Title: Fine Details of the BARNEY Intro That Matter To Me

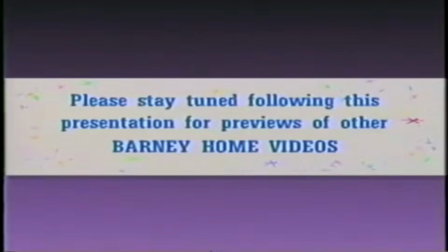0s Please stay tuned following this presentation for previews of other Barney home videos.
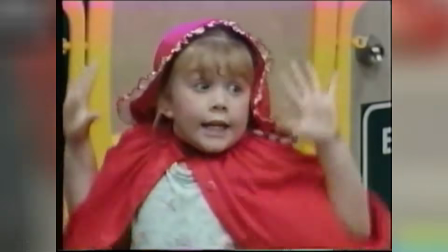7s
The Barney opening theme with its visuals is very stimulating, and something I used to I put hyperdrive in this script.
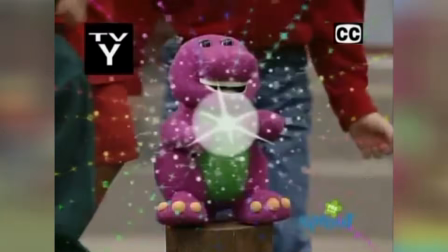13s
It's something I used to hyperfixate on as a child for a variety of reasons. Continuity, shots being repurposed in interesting ways, and being absolutely terrified.
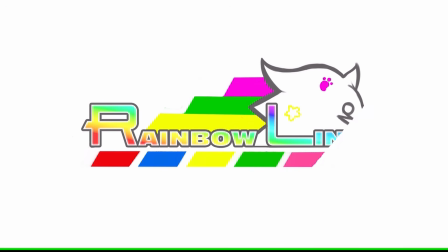21s
So I want to pick apart the ones I grew up with for no reason and talk about them. A lot.
It sounds like we're in for some big fun!
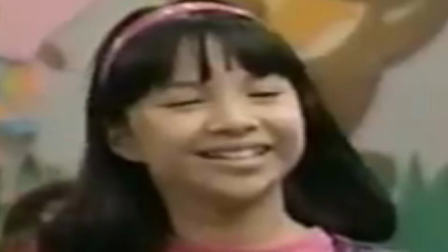29s
So going back to being scared.
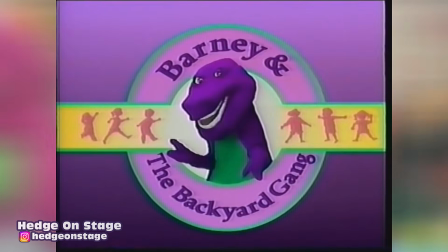34s
It starts from frame 1 of the intro. Something about this logo has very ominous vibes, and I've always thought that,
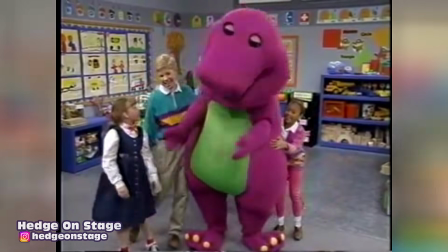41s
but could never point out if it was the logo itself or as a child me knowing what Barney eventually became, which was much friendlier looking.
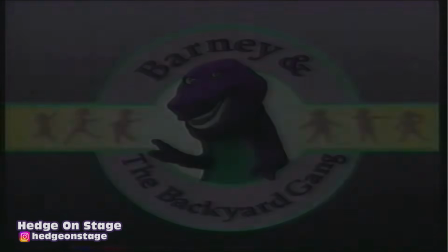48s
The way it was dead silent after popping the tape in and then it faded into just a still image of this logo had me ready to run out of the room immediately.
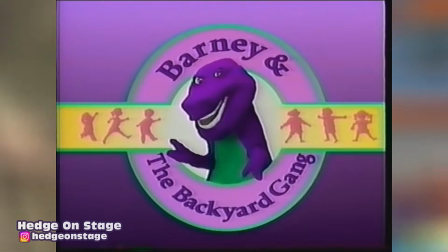54s
I've also never really liked the shot of Barney in this original logo because the color he is, I'd imagine, is closer to what the costume actually looked like in person.
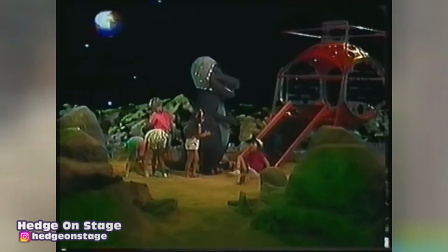62s
But of course, we never got to fully experience that because the cameras couldn't pick up how strong that color was, leading him to look blue instead.
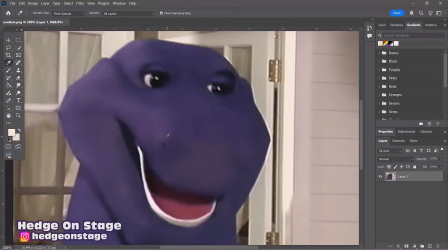71s Why are you blue? You're gonna look at me and you're gonna tell me that I'm wrong? Am I wrong?
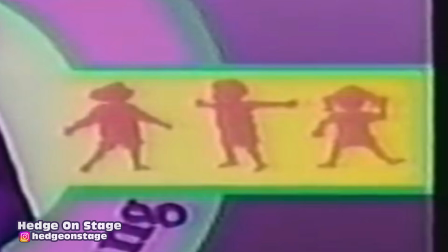76s
The random children silhouettes littered throughout, not matching any of the kids in the cast, also felt weird.
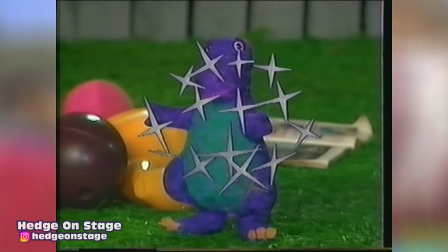81s
Now what I did love was Barney coming to life in like 60 frames per second. That always fascinated me growing up.
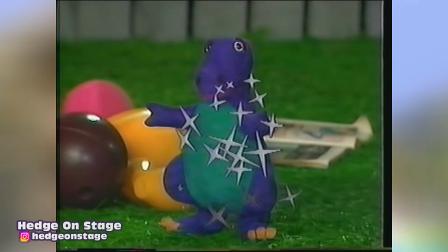85s
This shot from the intro also doesn't actually happen in the videos.
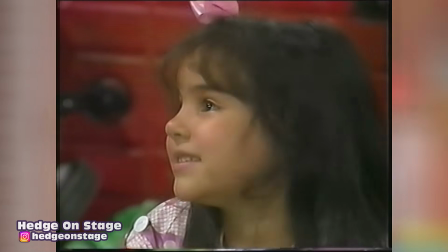89s
It's a still photo that appears in the finale of the original trilogy of tapes that's just meant to show Barney being around in the backyard after the events of the video.
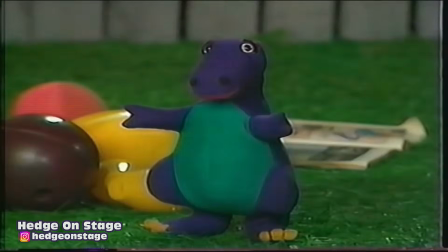97s Just in time, your mom's coming. It's important to at least be on the...
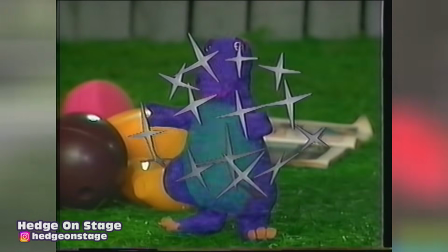102s
Them using still photos in this fashion would continue to be used in interesting ways, and I love it.
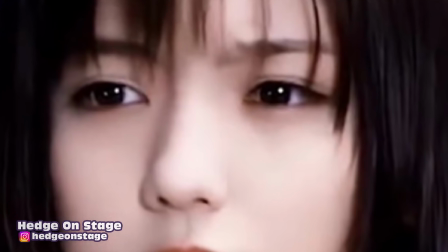107s
What I did not love was how the song was sung.
Barney is a dinosaur from our
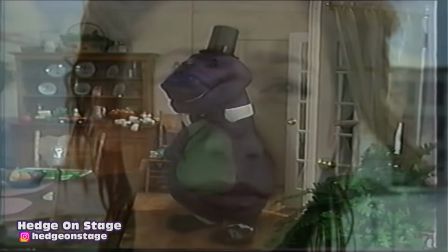113s imagination, and when he's tall, he's what we call a dinosaur sensation.
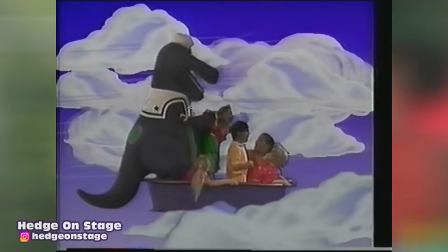119s
What are these kids shouting so hard for? This definitely contributed to that eerie feeling I first got experiencing this growing up, because it almost sounded like they're chanting.
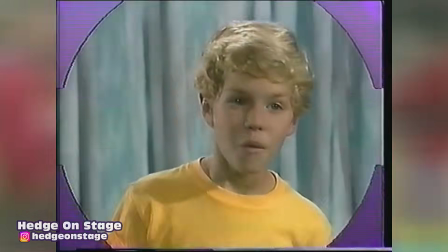127s Barney lives with Michael and with Amy,
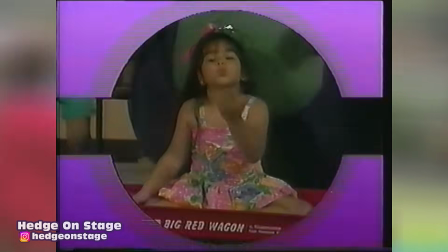130s then you'll soon see little Tina tags along with her big sister Lucy.
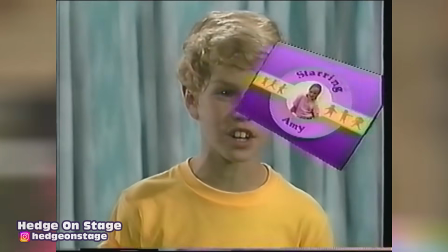136s
The Backyard Gang lyrics are very personal to the series itself, introducing every cast member individually,
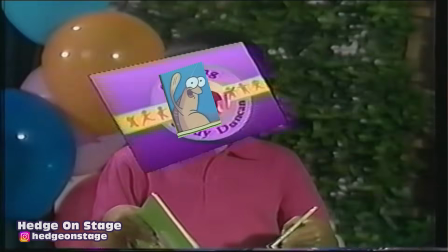141s
and even added a slide for Sandy Duncan, and she sticks out like a sore thumb, which is hilarious.
But Mom has never seen him 'cause she doesn't know our secret.
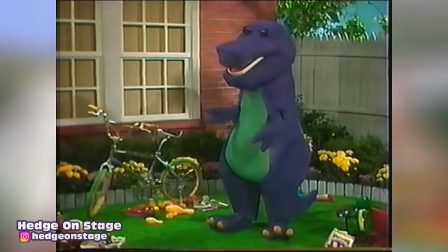150s
The whole push of Mom doesn't know about Barney coming to life is such a real childlike thing to have as part of the series,
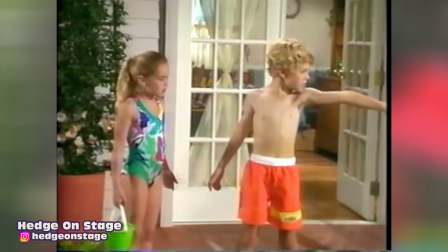156s
and its prominence just in the intro lyrics itself is heartwarming.
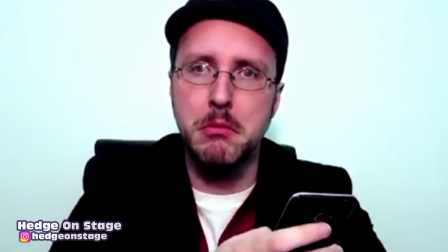160s
Now, a lot of things in this original intro are going to mean absolutely nothing when Barney gets redesigned in the next few tapes, but what they did here was fun.
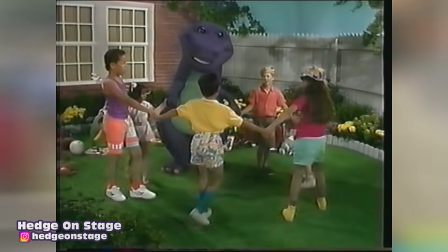168s Barney comes to play with us whenever we may need him. Barney can be your friend too if you just make believe him.
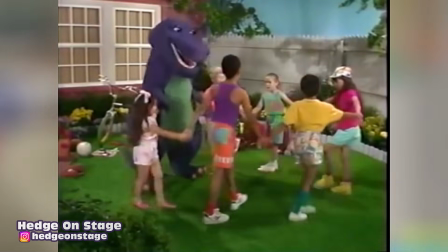177s
Again, doing what I said earlier about repurposing still photos.
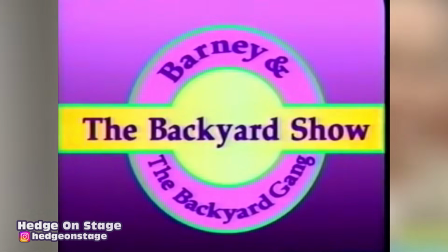180s
When Barney winks at the end, the shot used is from the Backyard show tape, but with added effects thrown on top.
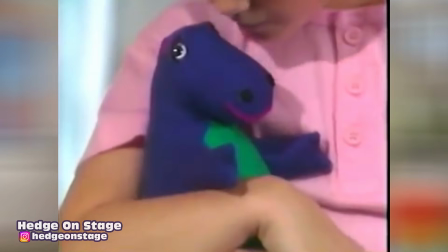186s I love you, Barney. I love you too. You're a neat friend.
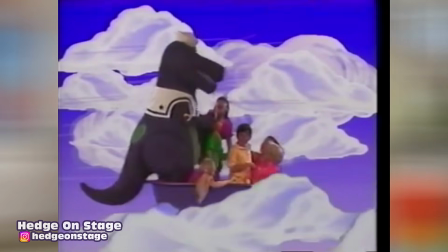192s
The general structure of this intro would remain throughout the next 10 or so years, establishing Barney as an imaginary friend,
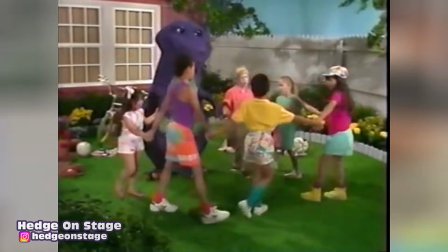199s
an interchangeable middle section, and then reinforcing Barney's importance and that he'll always be around if you pretend that he is.
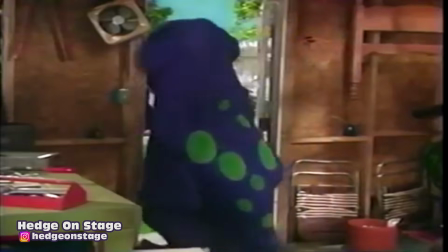206s
Now, Barney got redesigned because he was scaring the life out of children, so in response after these initial 3 tapes came out, they made 3 more tapes that made him even more scary looking,
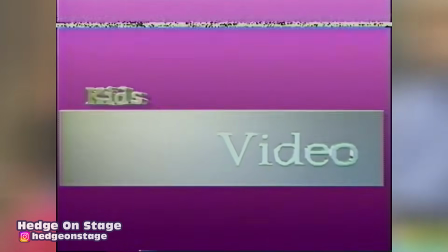214s
so by proxy that means we get a new intro and, man...
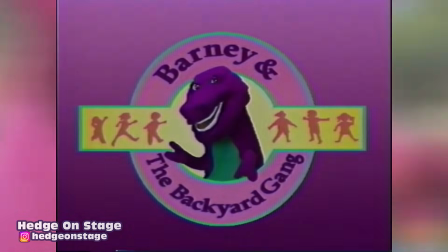222s
What? Okay, what happened here? Something happened to the logo, but I still cannot put my finger on what.
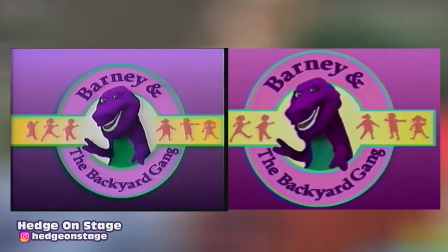227s
They zoomed out a bit, but his shade looks as if it were lightened some, and in some cases the shot of Barney himself looks different.
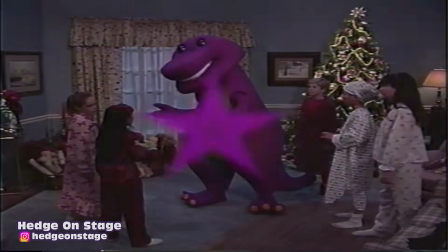234s Barney is a dinosaur from our imagination, and when he's strong, he's what we call It's a delightful taste sensation.
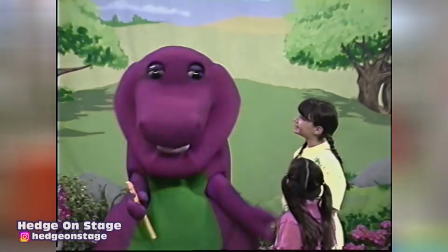243s
Barney in this logo is not the same as what they redesigned him to be for this next set of videos.